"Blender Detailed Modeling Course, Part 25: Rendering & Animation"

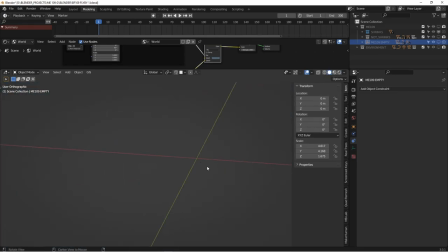16:29 All right? Let's look at the next part of the environment. I wanted some additional clouds. So let me turn on my cloud dome.
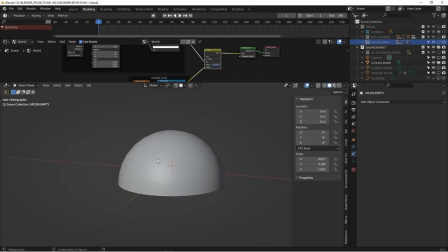16:41 All right, so I created a sphere, a hemisphere, using the quad sphere add-on.
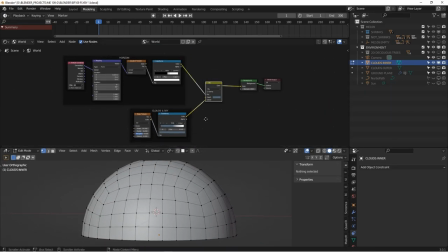16:48 And on this, I have a very similar shader setup that I do to the background sky, where it uses noise and
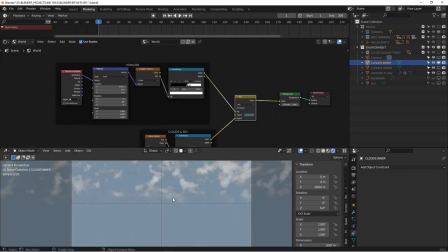16:58 a gradient to create this cloudy effect. If we look in the camera view, you know, we can see our clouds here.
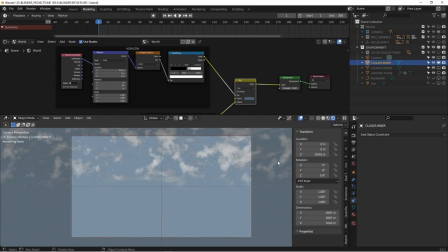17:06 And you might say, well, why do you have two of them? The reason I have two is because I want to create some depth in our cloud.
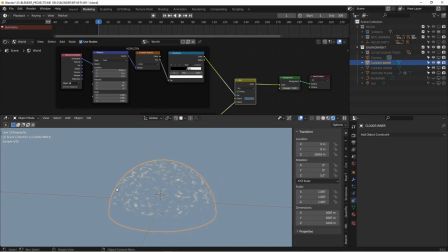17:12 So if I rotate this on the z-axis, you can see how those clouds are there. And if we're inside our camera, you can see how there's layers of clouds now.
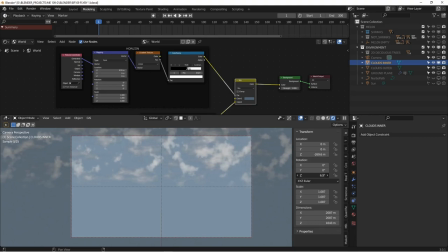17:21 So when our plane is flying through the sky, there's going to be parallax between the close clouds and the far away clouds. And it's going to give them a sense of depth. So basically the same setup we had before. We've got a mask.
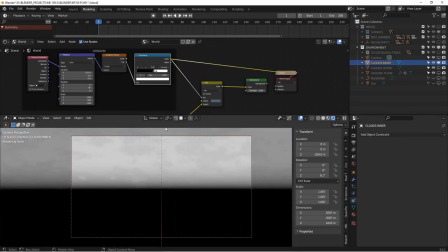17:35 It's going to create a horizontal gradient and then a mask for the clouds themselves like that.
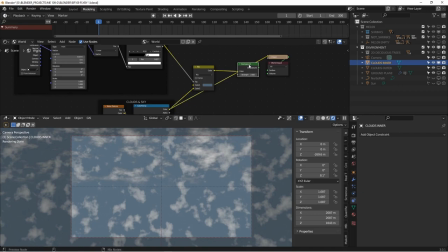17:41 And then we mix them. Actually, I'm in the world view, sorry, but they're basically the same. So we go to object.
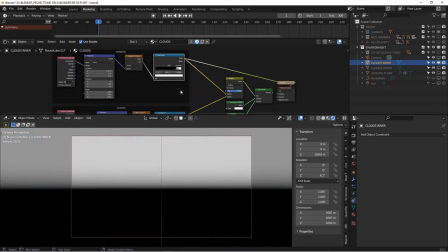17:47 So we got a horizontal gradient, right? This is for the dome clouds, and then the clouds themselves.
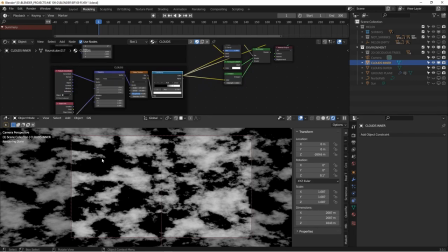17:54 This is another mask to say where those clouds are. Black is open sky, white is the clouds. And then the only really difference is this dome has this transparent node set up, which is then masked out using this mask.
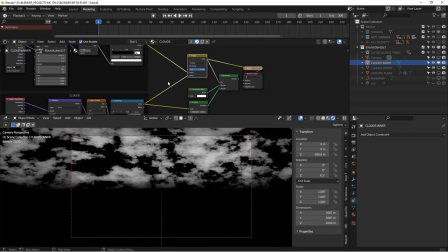18:10 So anything in this mask, this is the combination of these two. Anything that's black is going to be transparent, and it's going to allow us to see into the infinite space of our environment. And anything that's white is going to be our clouds. So that's the end result.
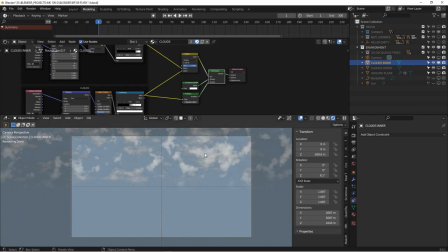18:24 So this blue bit, we're actually seeing off into space, and the white bits are just the clouds that are close by.
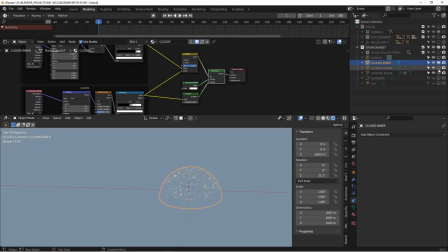18:32 Now I actually created two of these. So I have two domes of clouds. You can see how they're layered on top of each other. And that's just going to give us extra depth in our rendering.
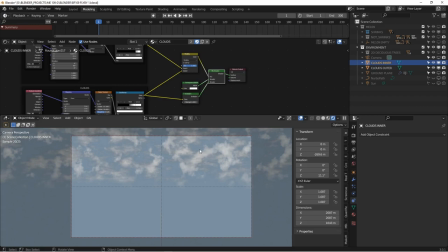18:42 It's going to have closed, as the plane flies through, you're going to see more and more parallax because we've got three layers of clouds.
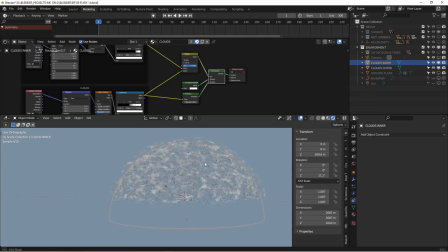18:48 Just the ones here are fairly close, and the ones in our world environment are basically infinitely far away. All right, so that is it for our sky. Let's talk about our ground plane.
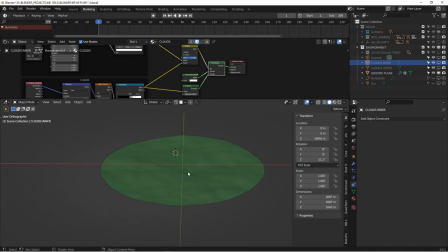19:04 So for the ground, I just created a disk.
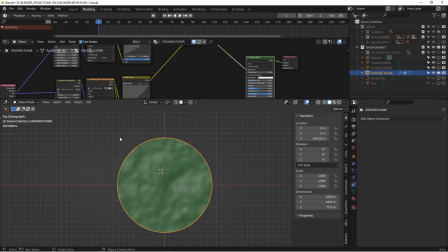19:06 And it's always good to make your ground a disk as opposed to a square, because if you have a square and you're looking at it through the camera, at some point when you rotate around,
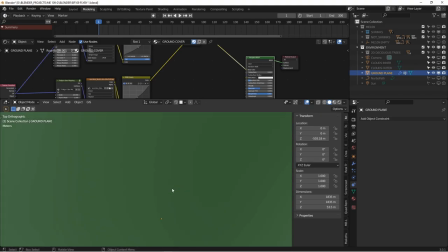19:15 you're going to get to a corner, and then it's just going to look weird. You're going to see that your world has a corner edge.
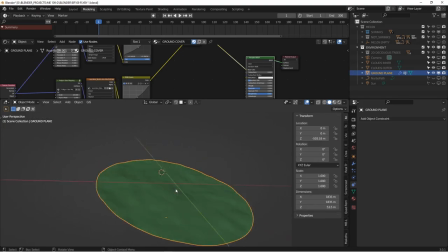19:22 So make your ground plane circular. And to create this ground plane, I started with a quad sphere.
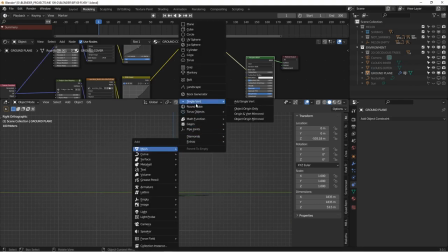19:29 So, you know, mesh, round cube, and then change to quad sphere.
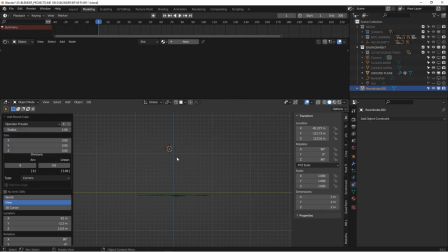19:36 And I'm going to scale it up really big.
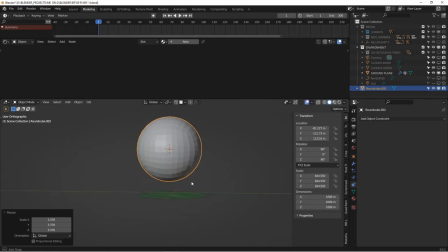19:41 Bigger. And then I just cut it in half. Scale it to zero, flat. And then in edit mode, if I select the outer ring, There we go.
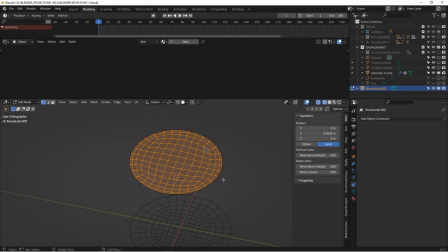19:58 Hit Control I, and then right click, smooth vertices. And then I can just repeat that by holding Shift R, and that just smooths everything out. You see how that gives us nice edge flow? It's better than creating just a circle and then scaling it down to a point in the middle, because you're going to get some weird topology in the middle.
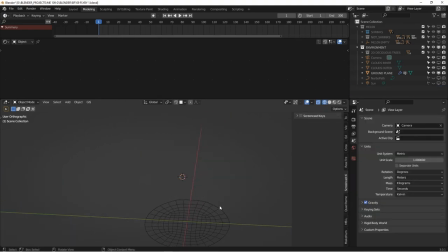20:18 So that's how I created my ground plane. And then on the ground plane itself,
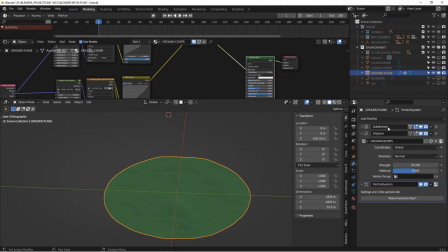20:23 you know, obviously I have a texture, but I also have a subdivision modifier and a displacement to create these bumps.
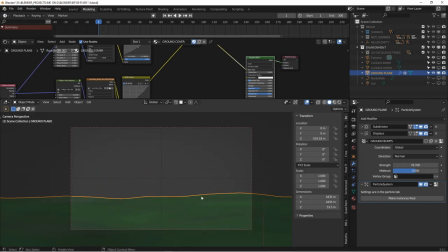20:31 So we're looking through the camera. I wanted some, you know, slightly uneven terrain just to make things a little more interesting.